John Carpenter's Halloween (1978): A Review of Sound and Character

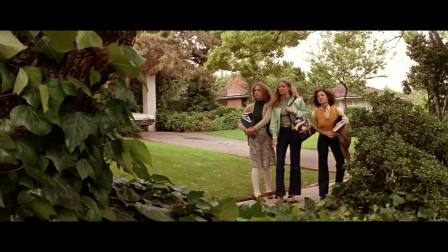4:11 Or changing the speed of the sound.
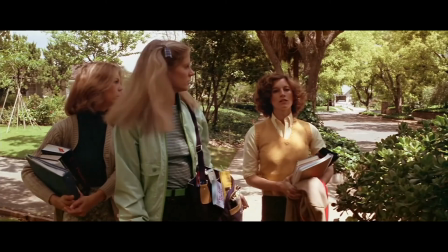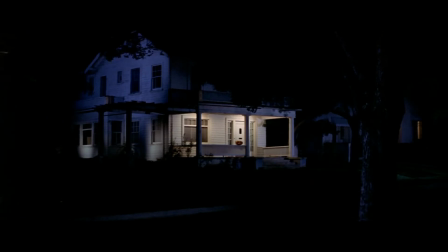4:19 Not just with music, but he applies this with natural sound, like in this movie with the breathing of Michael Meyers just standing in a mask.
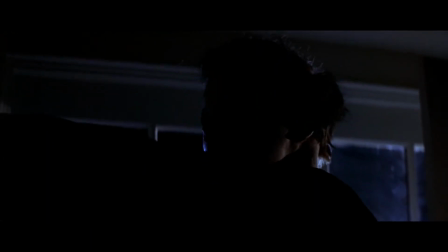4:31 And not just the mastery of using sound, but John Carpenter is the master of when not to use sound,
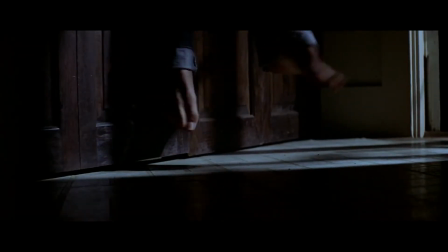4:37 when to just stop and let the audience sit in an uncomfortable silence as a man admires his work.
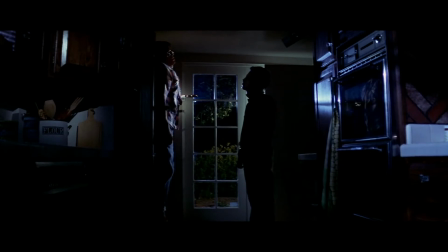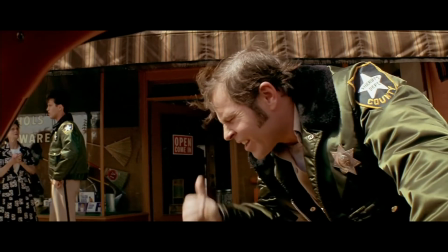4:53 And all of these things add up to why this small-time indie film
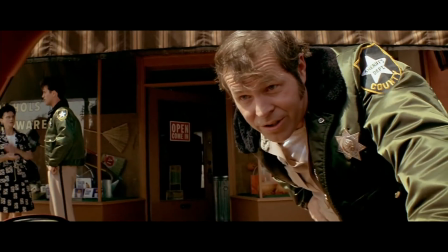4:58 grossed over $47 million at the box office in '78.
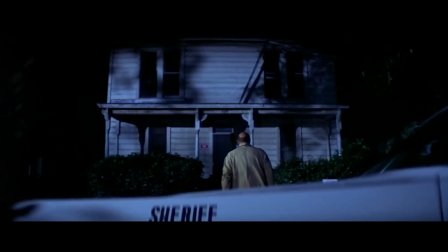5:03 By today's standards, that's roughly $175 million, which makes Halloween one of the most successful indie films ever created.
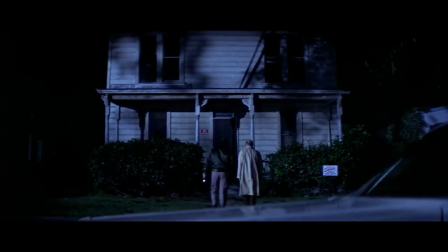5:11 Now, I know this goes against a lot of my other videos because my clips aren't chronological, they are out of place,
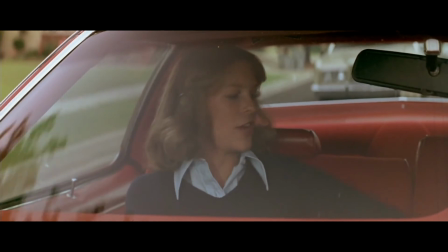5:17 and I'm not exactly telling you the plot of the movie, but I feel all that's fitting.
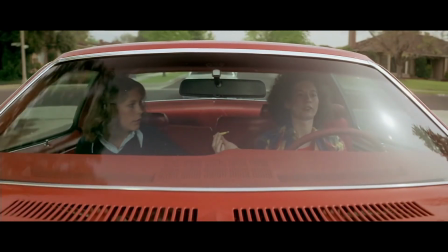5:22 Because if you haven't seen this and you are a fan of horror, I want you to watch it.
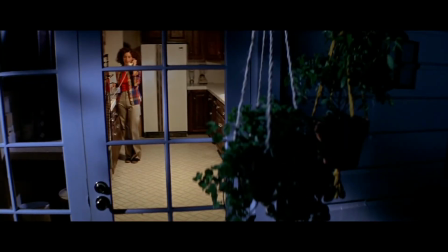5:26 But as with all of my videos, I will give you a handful of interesting trivia and facts real quick. Jamie Lee Curtis is the daughter of Janet Leigh.
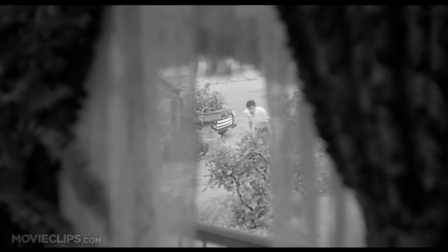5:34 Janet Leigh was in Psycho, and John Carpenter considered kind of the hiring of Jamie Lee Curtis as sort of the ultimate tribute to Alfred Hitchcock,
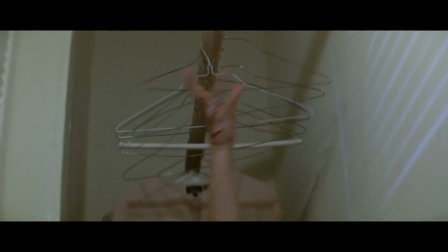5:42 one of his idols in horror, and made Jamie Lee the Scream Queen, as a lot of people have gone on to call her.
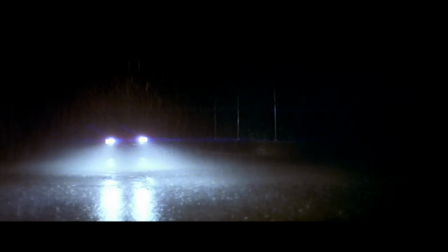5:49 Another fun thing, they only had 20 days to film this, so a lot of the shots were filmed out of sequence.
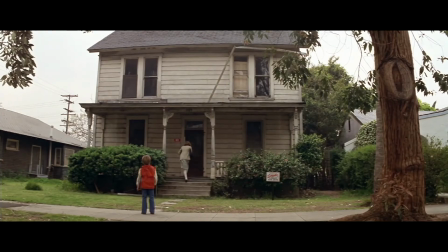5:54 When it was dark, they were just able to film night shots. When it was day, they filmed day shots. Whatever set they had available, they just used it.
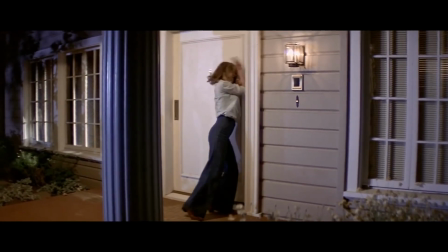6:01 Because of that, a lot of the scary scenes were out of sequence when they filmed as well. So John Carpenter created a thing called a fear meter that Jamie Lee talks about,
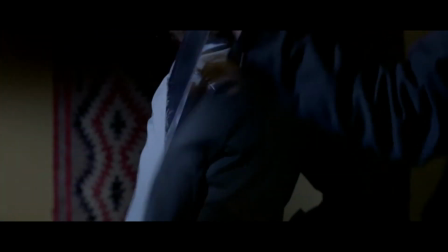6:09 where it was basically just a slider as to how terrified she should be in this scene.
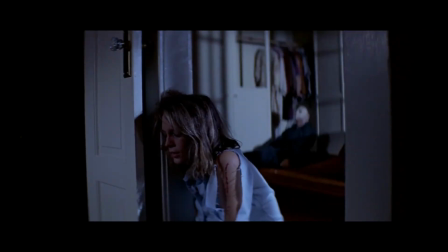6:15 Because she didn't know if this was her first encounter with Meyers or her 10th encounter with Meyers or whatever.
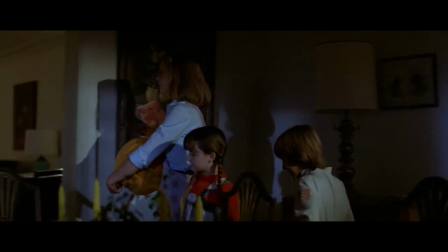6:20 Another fun piece of trivia that just goes with that indie rawness of this film are the pumpkins.
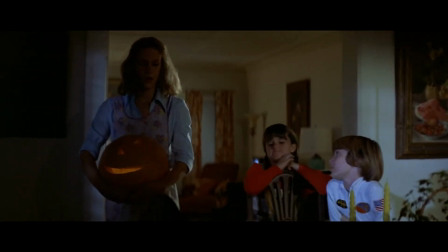6:26 This was not shot in the fall. There were not really pumpkins available.
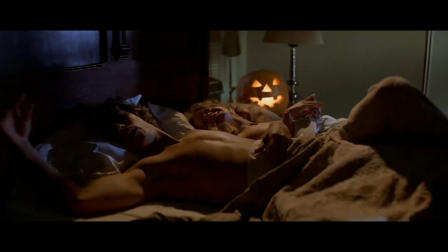6:29 So while there are a handful, a lot of the pumpkins you see are just random squash that roughly resembled pumpkins, and they painted them orange.
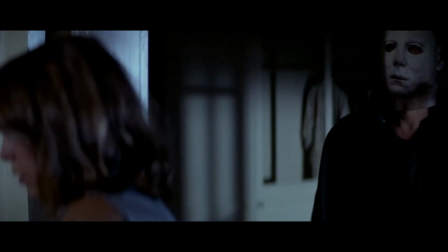6:38 And then something that just goes to show you just how incredible John Carpenter is at creating such an intense character like Michael Myers.
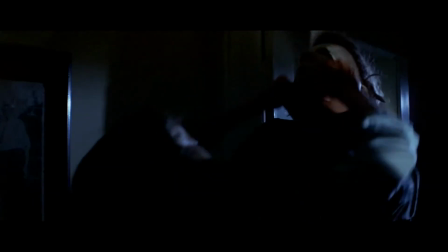6:45 In this scene, when he gets his mask pulled off, John Carpenter talks about how people would come up to him and say how disgusting they found Michael Myers' face,
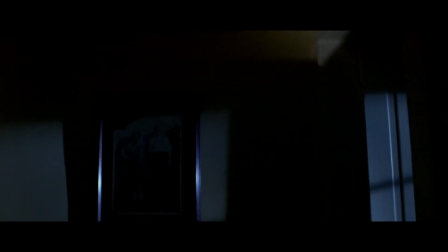6:53 and he was so disfigured and hideous with that glimpse they see of him in the light here. But what they saw was just the
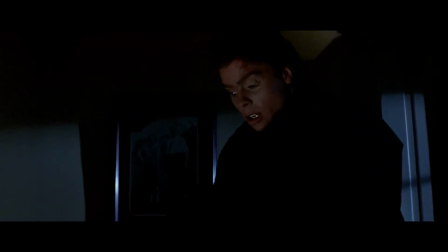7:02 face of the actor, Tony Moran, who plays him in this scene. Perfectly normal guy. They put a small knife wound on his face, and that's it. A little bit of special effects. But beyond that, it's just his face, and John Carpenter just cites this as evidence of the power of suggestion that he can create in his movies.
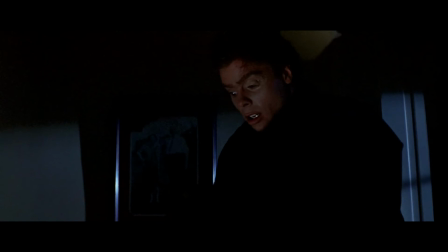7:19 The audience saw a monster, so they assumed he must look like a monster. But arguably even scarier is when he doesn't look like a monster.
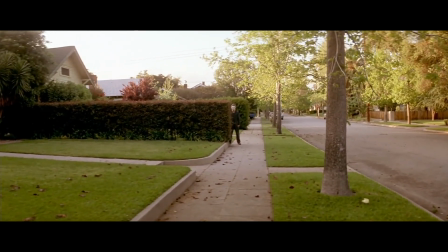7:28 And then the last thing I want to say is in this scene, when Laurie and Annie are walking home from school,
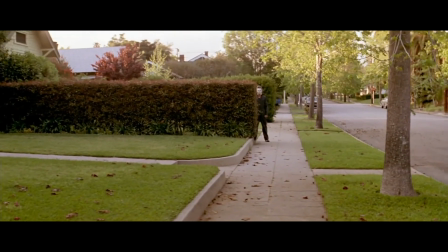7:33 they stop by these hedges, where initially she thought she saw Michael Myers,
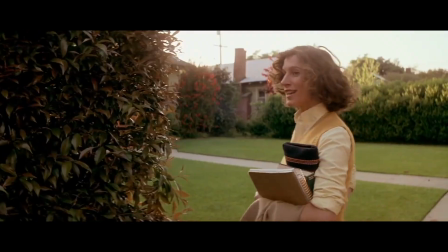7:38 and he disappeared. But in this scene, we see this tiny puff of smoke cut across, and that's our John Carpenter cameo. He was kind of a chain smoker when he would film, and usually directly off camera they would find him smoking.
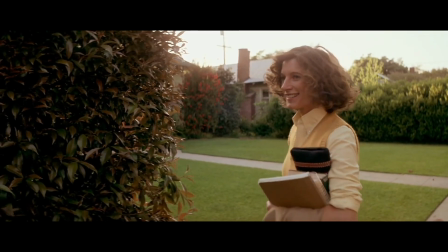7:54 And he got better at not smoking so the wind would blow into the shot, but this one eluded him and made it to the final movie, which is kind of cool.
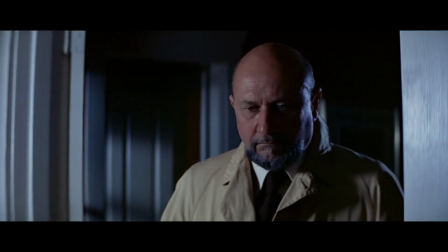8:02 And that's really it. That's all I'm going to give you. I really want you to go watch the movie. I kind of didn't want to give you a short version of the movie in a clip. Now, the next horribly cliche episode will pick up with the same usual, as it's the movie Anaconda.
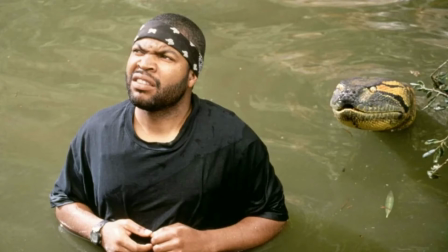8:15 And needless to say, that is not breaking new ground by any means.